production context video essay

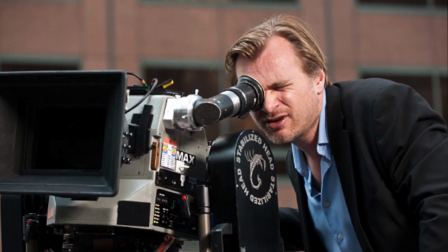Despite the two films telling the same story,
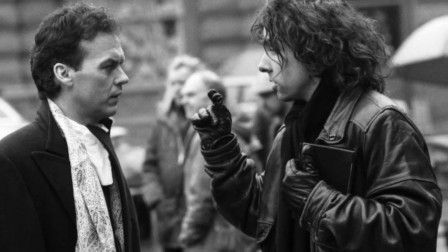Tim Burton went for a very fantasy-based film which is evident in the backdrops that seem to be morals, and over-the-top characters like Jack Nicholson's brilliant portrayal of the Joker.
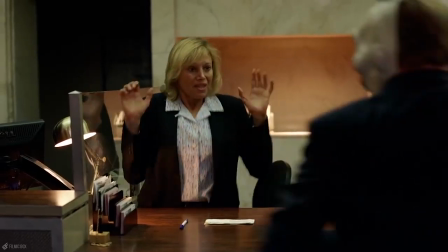In The Dark Knight, Christopher Nolan uses a very grounded and gritty tone, making it seem more realistic.
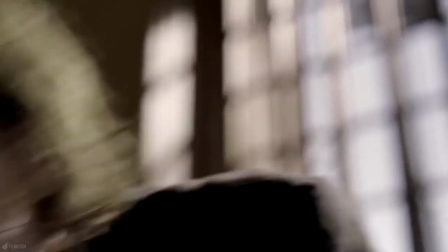The similarities between the two movies begin with the Joker. Granted, they are the main villain in each movie, and yes, they both take similar actions to take over Gotham.
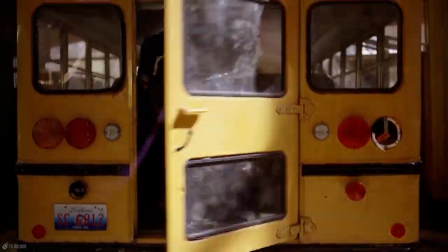But that's about where the similarities stop. Heath Ledger's Joker is simply a bad man, or as Alfred explains it, "Some men just want to watch the world burn."
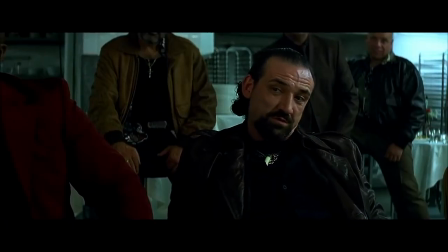We're never really sure of his motivations, and we never know who he really is. A lot of the time, we're never really convinced of his truthfulness.
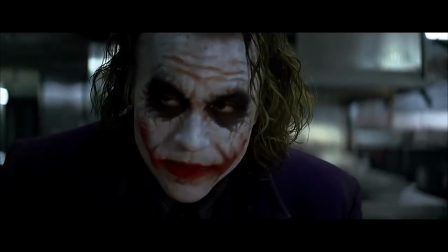The best villains are always the ones that maintain a mysterious and conniving air. Heath Ledger's portrayal of the Joker proves this.
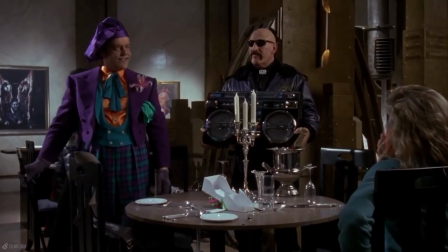Jack Nicholson's Joker is much more traditional. He's animated, over the top, and almost amusing at times.
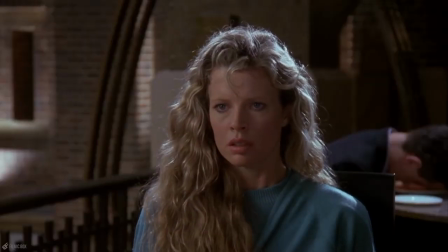The main point is we know his motives and reasoning. He's simply out for revenge. Revenge against Michael Keaton's Batman, and against the whole of Gotham City for turning their back on him.
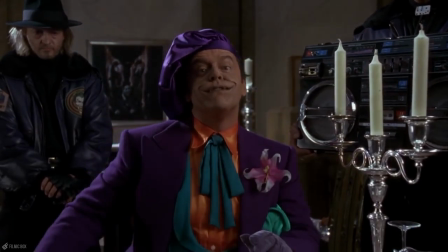That by no means makes him any less of a threat. In fact, it makes his disguise all the more frightening.
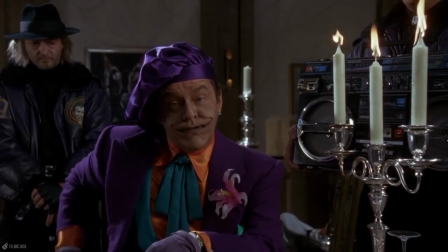It's hard to believe that such a recognisable actor as Jack Nicholson could truly disappear into a role, but in Batman he was so convincing that he really did.
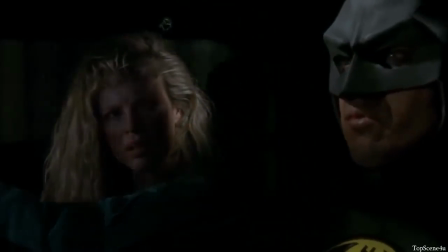Another big difference is the way Batman and Bruce Wayne is portrayed in both films. Michael Keaton hardly speaks as Batman, making him much more menacing to criminals and the mob.
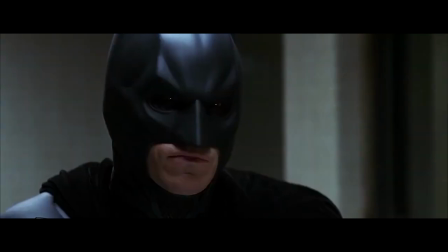Christian Bale tends to speak an awful lot when he's Batman, and for the most part it takes you out of the movie. It's understandable why he would have to change his voice,
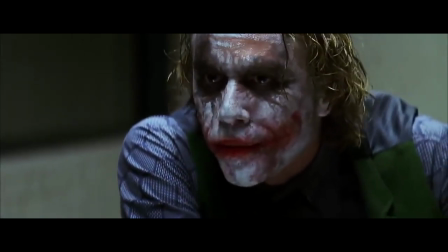but I'm sure audiences would gladly suspend their disbelief to not suffer through Christian Bale talking like he's got marbles in his
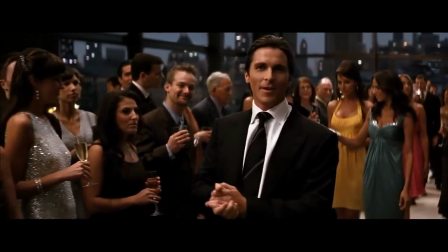mouth. On the other hand, Christian Bale is much more convincing as Bruce Wayne.
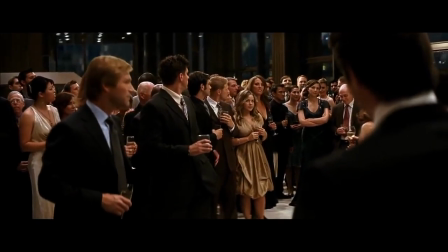He can easily, convincingly play the billionaire playboy philanthropist, while Michael Keaton never really feels like Bruce Wayne.
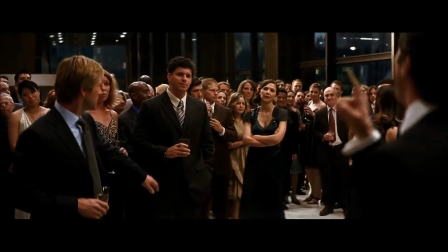He makes for an awesome Batman, but Christian Bale definitely wins as Bruce Wayne.
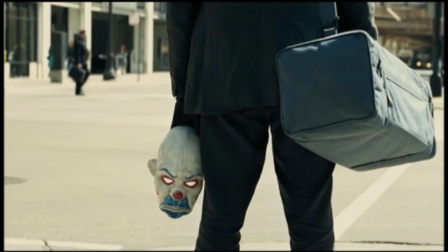Now, of course, the one overriding major difference between The Dark Knight and Batman is the filming and production techniques.
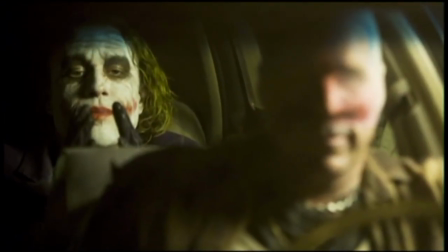Once again, it would take me forever and a day to explain. So, Christopher Nolan, over to you.
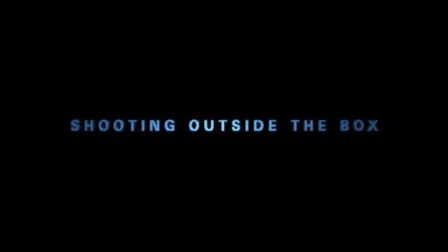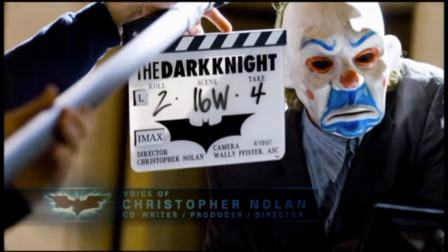Opening the film with an IMAX sequence seemed just a terrific way to make an impression with the format and the audience, really throw them into the action.
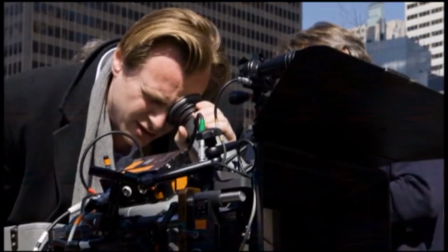And when we came to shoot this prologue sequence, this bank heist,
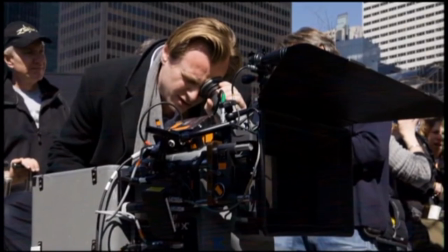we'd never used the IMAX cameras before, we'd never used the technology before, and so there were a lot of challenges.
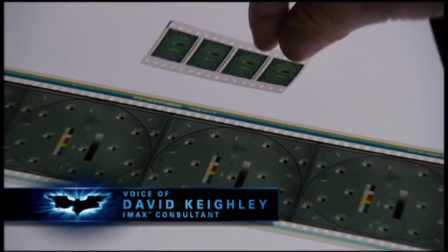On the top you can see four frames of 35 millimeter, and of course it goes through the projector up and down,
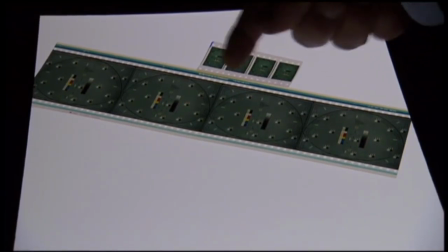and that's actually a print down of IMAX photography, and IMAX goes through the projector horizontally,
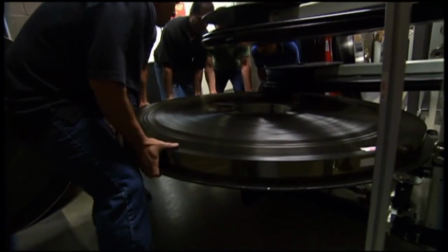and that's four frames of IMAX. It's about 9 times bigger, so that's why you get incredible resolution in the IMAX format.
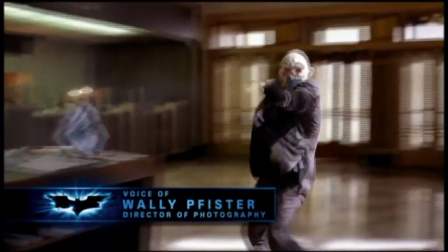There's a different way you compose for IMAX.
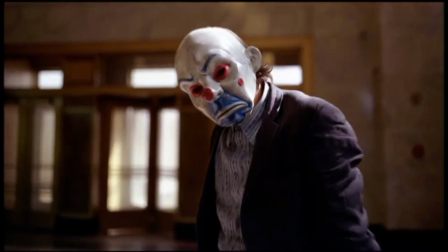Because you're putting it on a screen that's 8 stories high, your vision doesn't naturally go to the top of the screen.
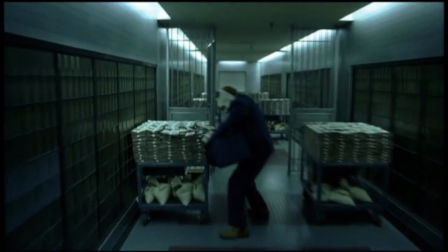So we kind of throw away a lot of what's in the top portion of the screen. Focus is much more critical.
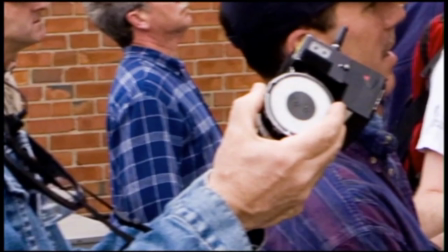It's shallower depth of field, so the focus puller's really got to be on his game. Keeping the actors in focus is much more difficult in IMAX.
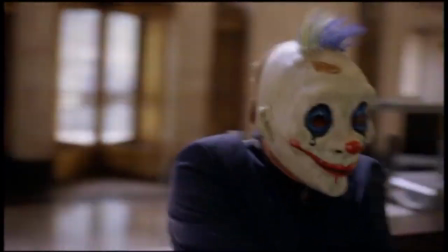The area in the frame that the actor would be in focus is much more shallow.
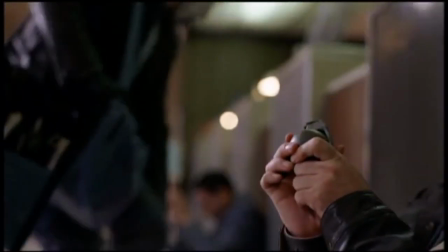In a normal movie situation, if an actor is maybe 12 feet from the camera,
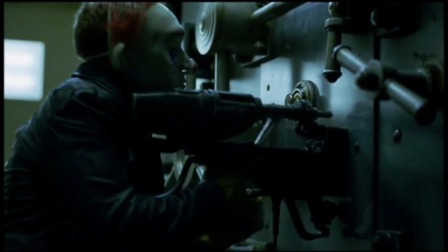you'll have an area that could be in focus of maybe 1 or 2 feet.
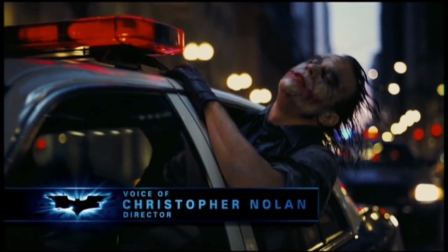He would talk to me about the nature of the sounds he was playing with, this idea of sort of razor blades on strings,
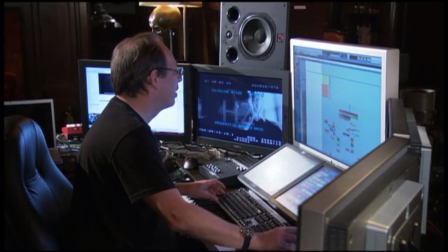this idea of tension and extraordinary tension, just mounting and mounting.
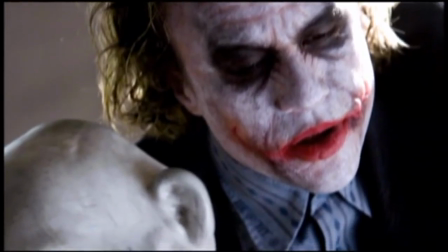The idea of the punk influence that I think Heath had absorbed in the feel of the character, getting the feel of that into the music.
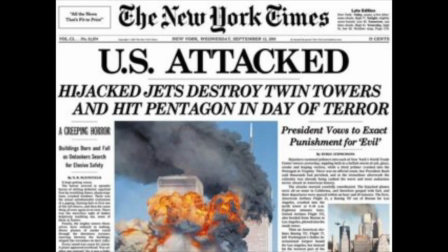There's no denying that The Dark Knight was highly influenced by the tragic event of 9/11, and I think it's still the only film made that tackles the aftermath of the tragedy using a noir style.
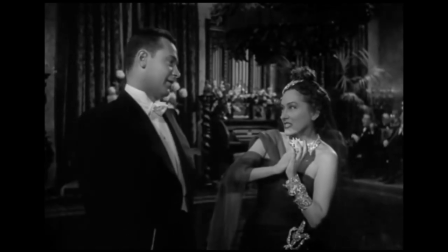Noir reflects what's happening in the world and how real people feel about it. The Dark Knight does this by using post-9/11 feelings.
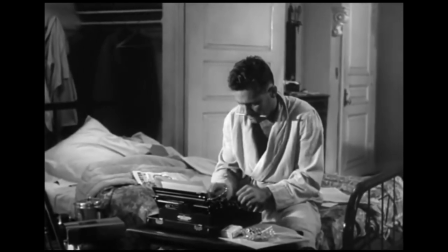In the film, Batman isn't the defining hero of the story. He's an alienated outsider, which is another noir technique.
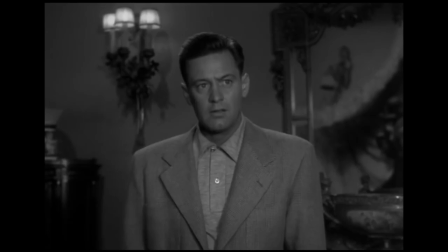The film reflects how people felt afterwards, that some laws had to be broken for the greater good.